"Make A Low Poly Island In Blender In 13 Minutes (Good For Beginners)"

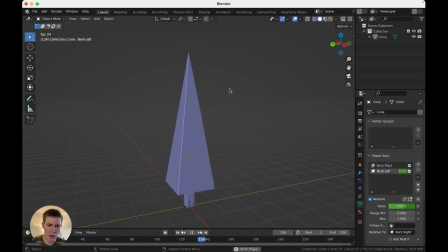249s
Great, we'll leave it like that for now. Now we have a tree blowing in the wind. And surprisingly, it doesn't look that choppy.
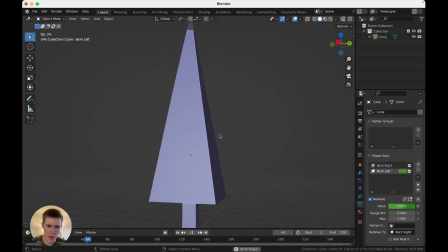255s
It's still fairly smooth here because it's such a small animation. Okay.
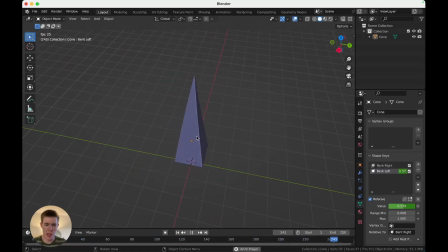263s
Next steps are, we'll make some land and then we'll make a bunch of trees. So pause everything. Let's name this tree, H, hide it, and let's add some land. Start with a plane, tab into edit mode, make it big. Don't need proportional editing anymore.
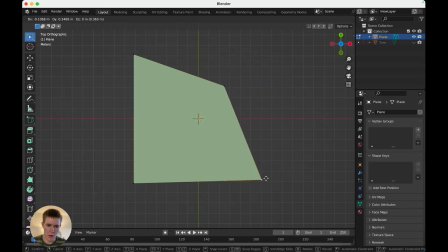282s
Now give it kind of a random shape. You can subdivide edges to get more vertices.
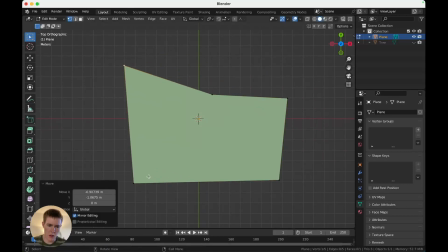And I'll do that here. But here is the land.
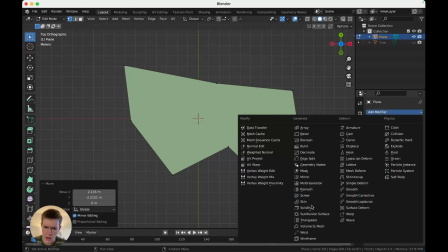307s
And now we'll add a subdivision surface modifier.
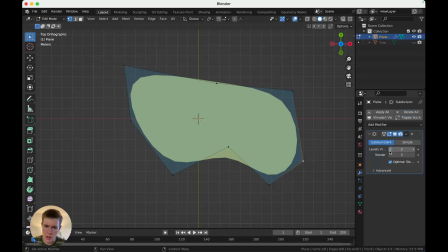312s
Turn it up to 3 or 2, that works. And you can see when you have a part that goes in like this, later that will turn nasty because of the way subdivision surface modifier tries to bridge it like that.
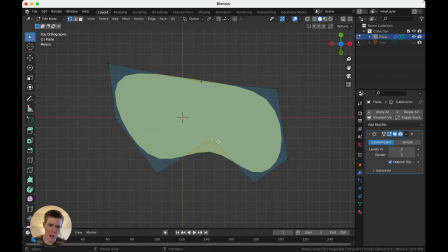326s
So make sure you select any. You can just select like also like this one and this one, or this one and join them. That's an edge. Try to make quads in general. Now, maybe just one across there. Okay, that'll probably help us later. Subdivide's better when there's quads or just broken up faces.
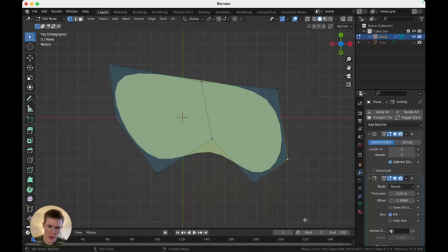346s
Okay, next we need some thickness. Solidify it with solidify modifier.
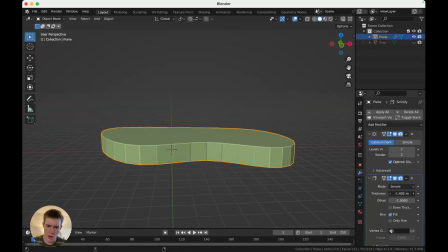352s
Great, I want to go up like that. Okay, next we will bevel it.
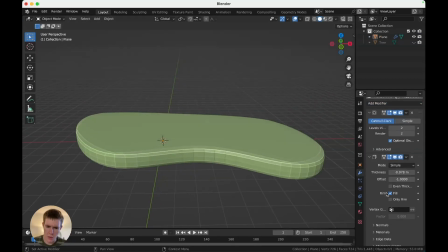362s
That looks good, and we'll add another subdivision. And change the bevel amount, where did that go right here? Change the amount of bevel, and you change how smooth the land is. So, more bevel, kind of a smoother, flatter land.
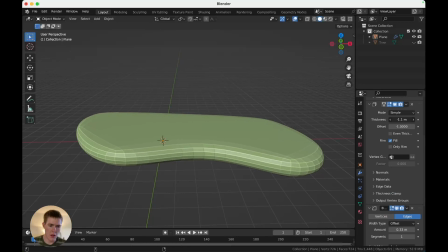375s
You can also push it up taller with the solidify. And finally, shade the whole thing smooth.
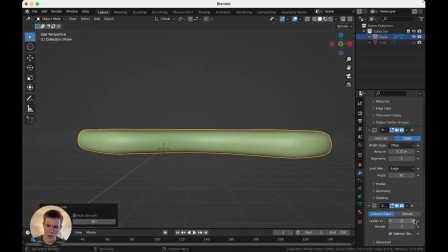384s
Not how smooth, just smooth. Right, and you can even turn that up. Okay, we have a nice piece of land.
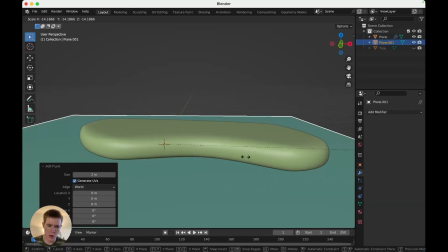389s
I like to put these in water. So here's water. Land in water.
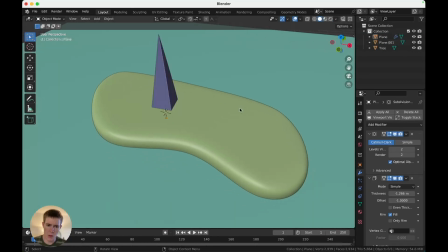395s
Lovely. Okay, now turn the tree back on. Tree on land in water. It's an island.
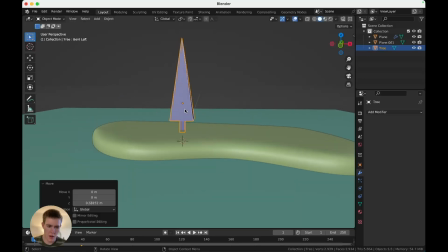400s
Helps for the trees. Go to the side view or the front view.
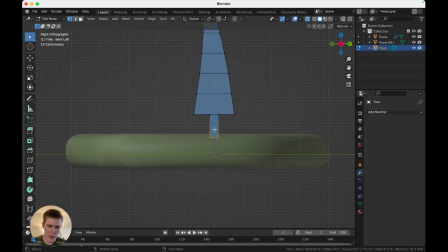405s
Tab in edit mode. Select the bottom right here. Shift S cursor to selected. Now right click and set origin to 3D cursor. Now the cursor is at that little point. Now the origin is where the cursor is, which is at the bottom of the tree.
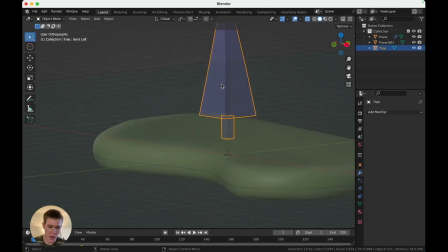419s
Shift S cursor back to the origin. Don't need to leave it in a funny place. And now, when we scale the tree, it scales from the bottom and it looks nice.
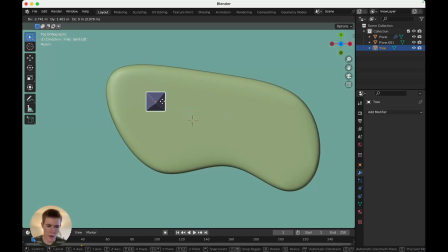427s
Okay, let's duplicate a few trees on here. I think it looks nicest if the trees all face the same direction, so we'll not rotate them at all.
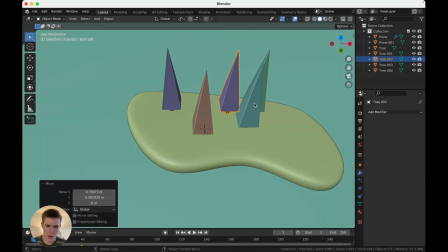437s
And make a nice little grove of trees. And scale them as you go. They don't want them all the same size. That would look sad.
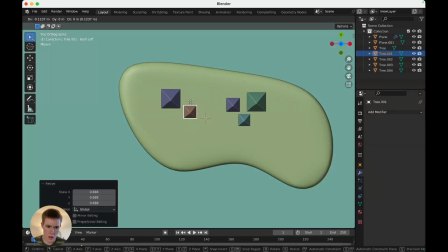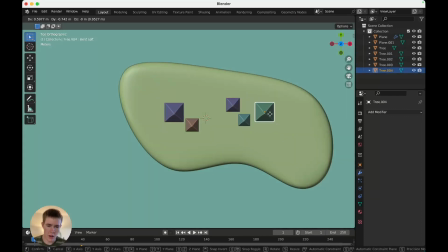450s
And you probably don't see very many little islands with pine trees like this, or conifers or whatever.
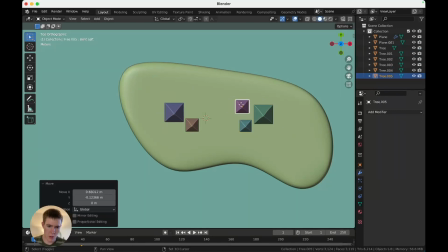455s
But maybe they're in Canada, who knows.
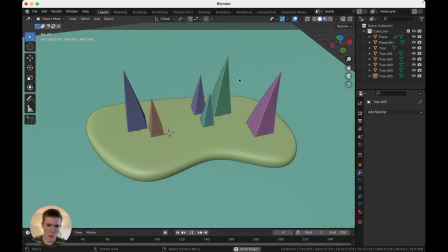466s
Okay, one last problem. They all blow in the same wind at the same time.
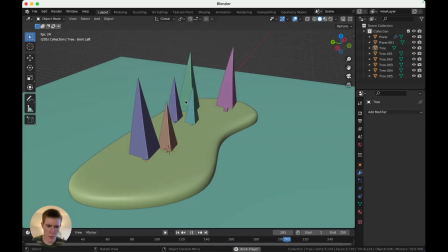473s
Which looks really silly. Fix that, you can select a tree.
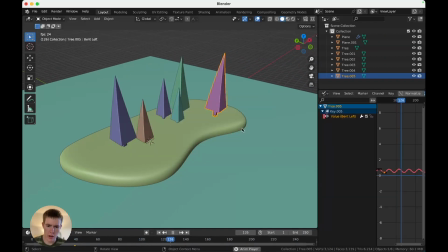478s
Let's get a graph editor over here. Graph editor. You can get rid of that.
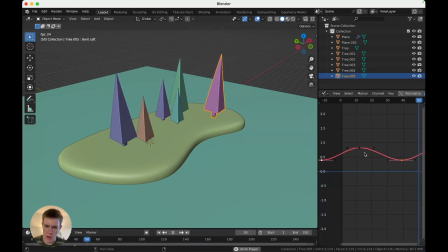486s
Hit N to get rid of that. Just zoom in on this bit right here. And let's see, on this tree, we'll slow it down. So scale that on the X. Slower. Also, you can hit G, X, and slide a little bit to offset it.